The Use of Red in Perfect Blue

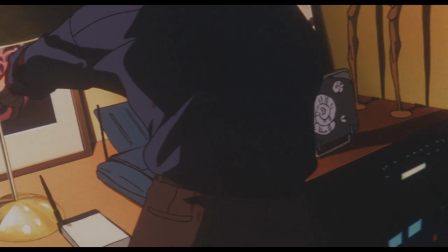8:14 The producers are stabbed in their eyes because of their lust for fame and popularity and the photographer is stabbed in the crotch for his sexualised photoshoot.
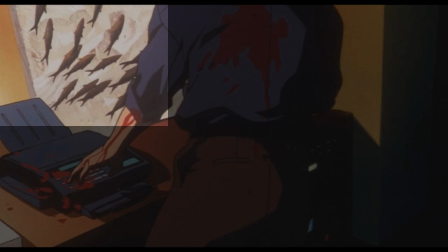8:21 Another little detail in this scene is the return of fish, this time not in red but in black and white.
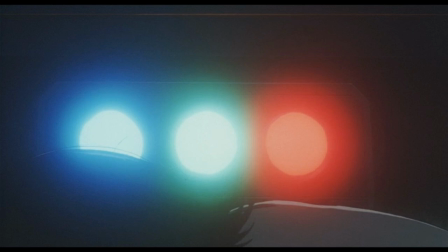8:26 A lot of the murder scene cuts to shots of Mima murdering in front of three lights. blue, green and red.
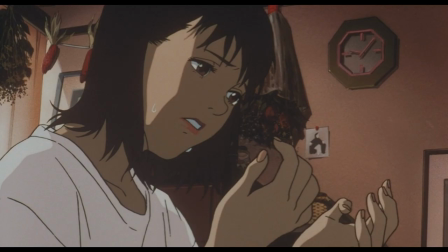8:32 Is this a reference back to the old idol group? We're approaching the finale of the story now, coming closer and closer to the climax of Mima's madness.
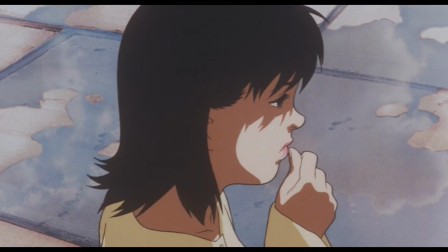8:40 Will she overcome her old self or be consumed? We have some more double bind sequences and probably my favourites from the film.
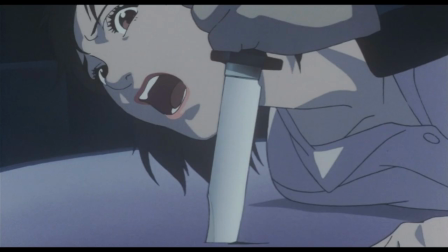8:47 And after filming ends on that, the real drama starts. She is attacked by her stalker who is obsessed with the old Mima.
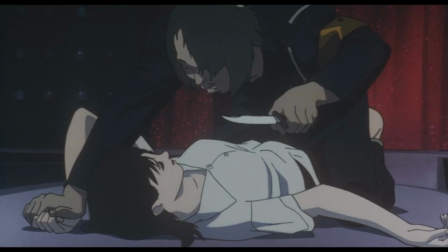8:53 It's almost a reenactment of the previous fake rape scene. What's interesting about Despite the use of red in this scene is that it's not really overpowering, it's there in the backdrop of the stage but it's as if this is the time for Mima to either be consumed or break free.
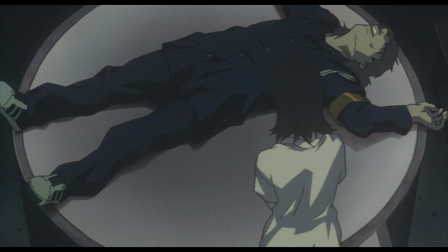9:05 We're showing that she does manage to escape here but later on in the scene we see that him and the manager were actually stabbed in the eyes.
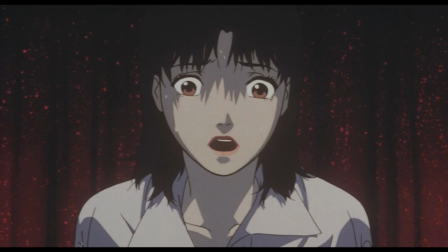9:12 Yet before Mima used a hammer and the manager went home. So who is actually the murderer now?
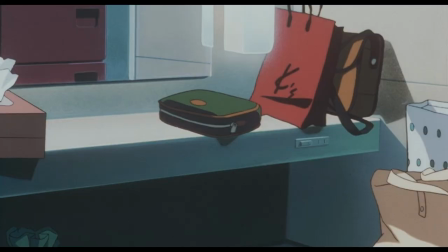9:17 Is it the new Mima? The old Mima? Can't be the stalker unless he murdered himself. Well the scene actually tells you who it is before the story does.
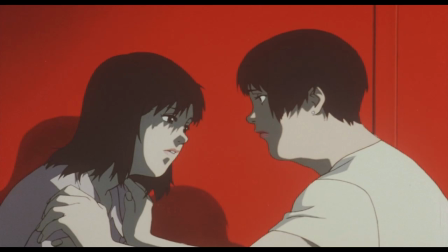9:24 When Rumi and Mima are reunited after this scene, we have the strongest use of red in ages. The whole background is bright red but it's split equally between Rumi and Mima. Normally the red is just between the old Mima and the new Mima.
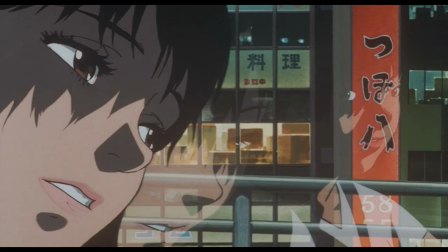9:37 Then while they drive home in Rumi's red car, through a red lit tunnel, Mima speaks to Rumi through her reflection, just as she's done throughout the movie to old Mima.
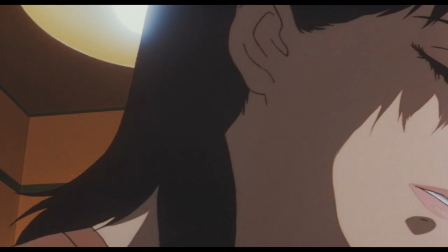9:46 Rumi even refers to Mima's apartment as Mima's room, which is the name of her blog.
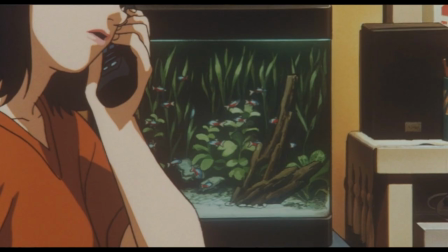9:50 So, they return to the apartment and by the way the fish are alive again and a new fish poster is shown but this time in blue not red. This is like a preparation for the finale, a chance to escape the madness.
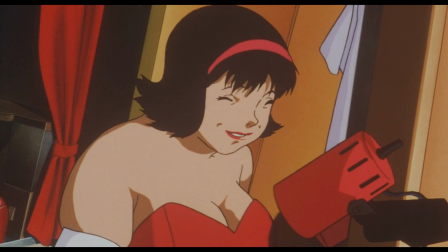10:01 A madness that we then learn has been roomie all along as old Mima slash roomie emerges wearing a fully red dress.
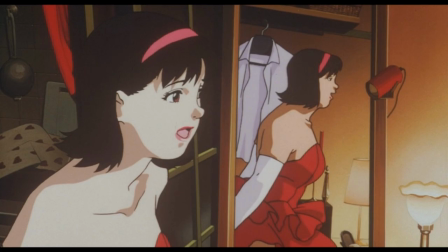10:08 This is the embodiment of Mima's madness and it's time to confront it. They start the final battle.
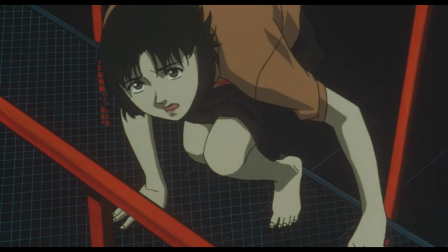10:13 As Mima escapes onto the roof she runs away onto a walkway. Everything is grey or black at this point except the red railings of the walkway.
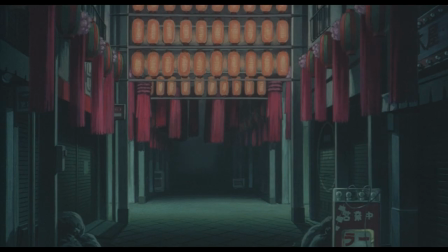10:20 This is like the symbolic path she has to overcome to escape her madness. She then runs through a tunnel of red curtains that have a similar effect.
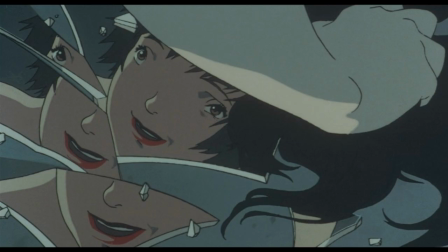10:27 There's a gruesome but kind of poetic ending to the fight. Rumi is killed by glass and glass is what she's used to communicate with Mima throughout the movie.
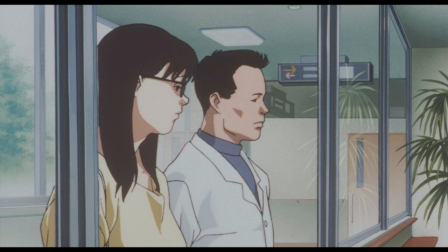10:36 She stares at her shattered reflection maybe thinking about how poetic it is. Let's talk about the ending scene after this chase a little bit because you might think it's just quite simple.
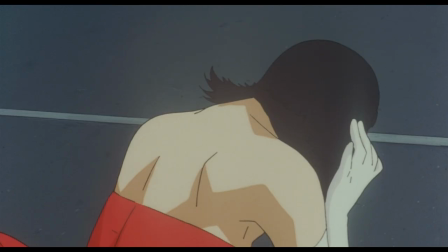10:44 Old Mima is killed and new Mima overcomes her madness to become who she truly wants to be.
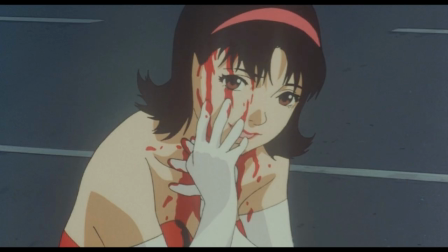10:49 At the end of the chase scene Rumi walks onto the road and transforms back into old Mima just as she's about to get hit by a truck.
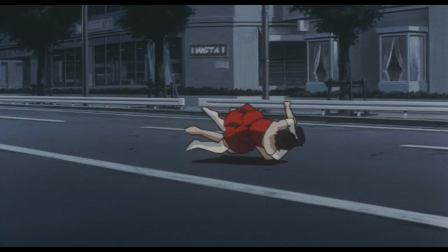10:55 She then turns and smiles at new Mima and then new Mima actually comes to push her out of the way, saving her.
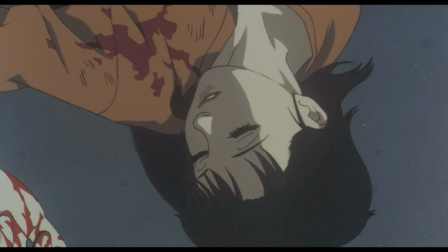11:01 They're both knocked unconscious and this is kind of the end of the scene. You might think that she was just saving an old friend but the movie doesn't end like this.
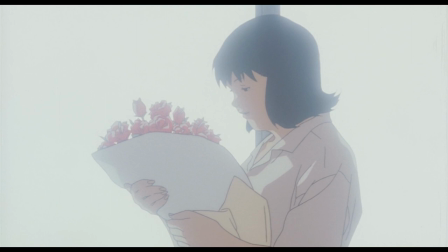11:08 It's presumably weeks later and Rumi is shown walking along carrying a bunch of red roses.
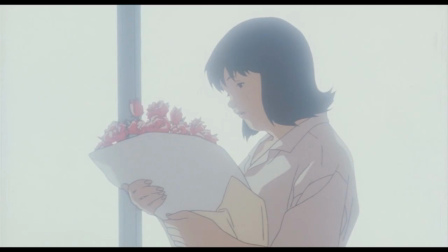11:13 She's obviously had a psychological breakdown and we're told that Rumi has lost her memories or her personality or she's lost the old Mima.
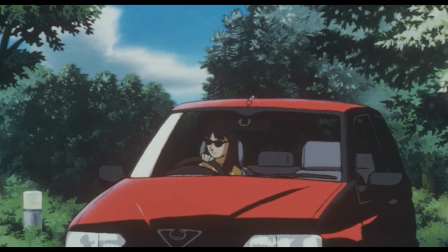11:20 Then Mima says something really interesting, she says, thanks to her I am who I am today and then she walks away. And then the final shot of the film, Mima gets into her red car,
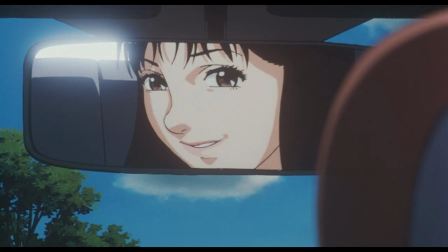11:30 looks in the mirror and says no, I'm real and then the credits roll to some upbeat music. So did she overcome her alter ego? Which Mima won? Con really left us with a puzzle on her hands.
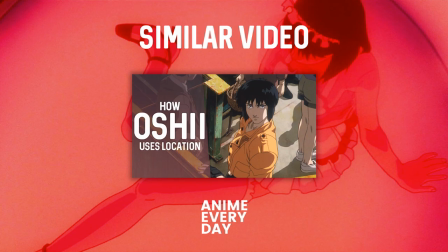11:41 It is an interpretive one but I love interpretive endings. So what do you think? Who won the battle of the two Mimas and what did you think about the film's smart use of colour? Please do continue the discussion in the comments. Also this is all part of the new format I'm trying out.
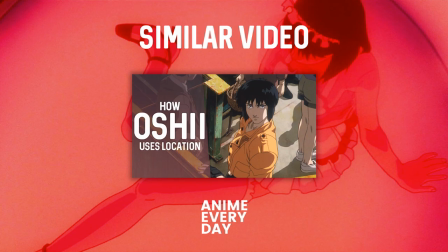11:54 People seem to be enjoying the more analytical video style and I'm enjoying making them. So please let me know in the comments and show your support by liking the video. Anyway that's all for this one, cheers.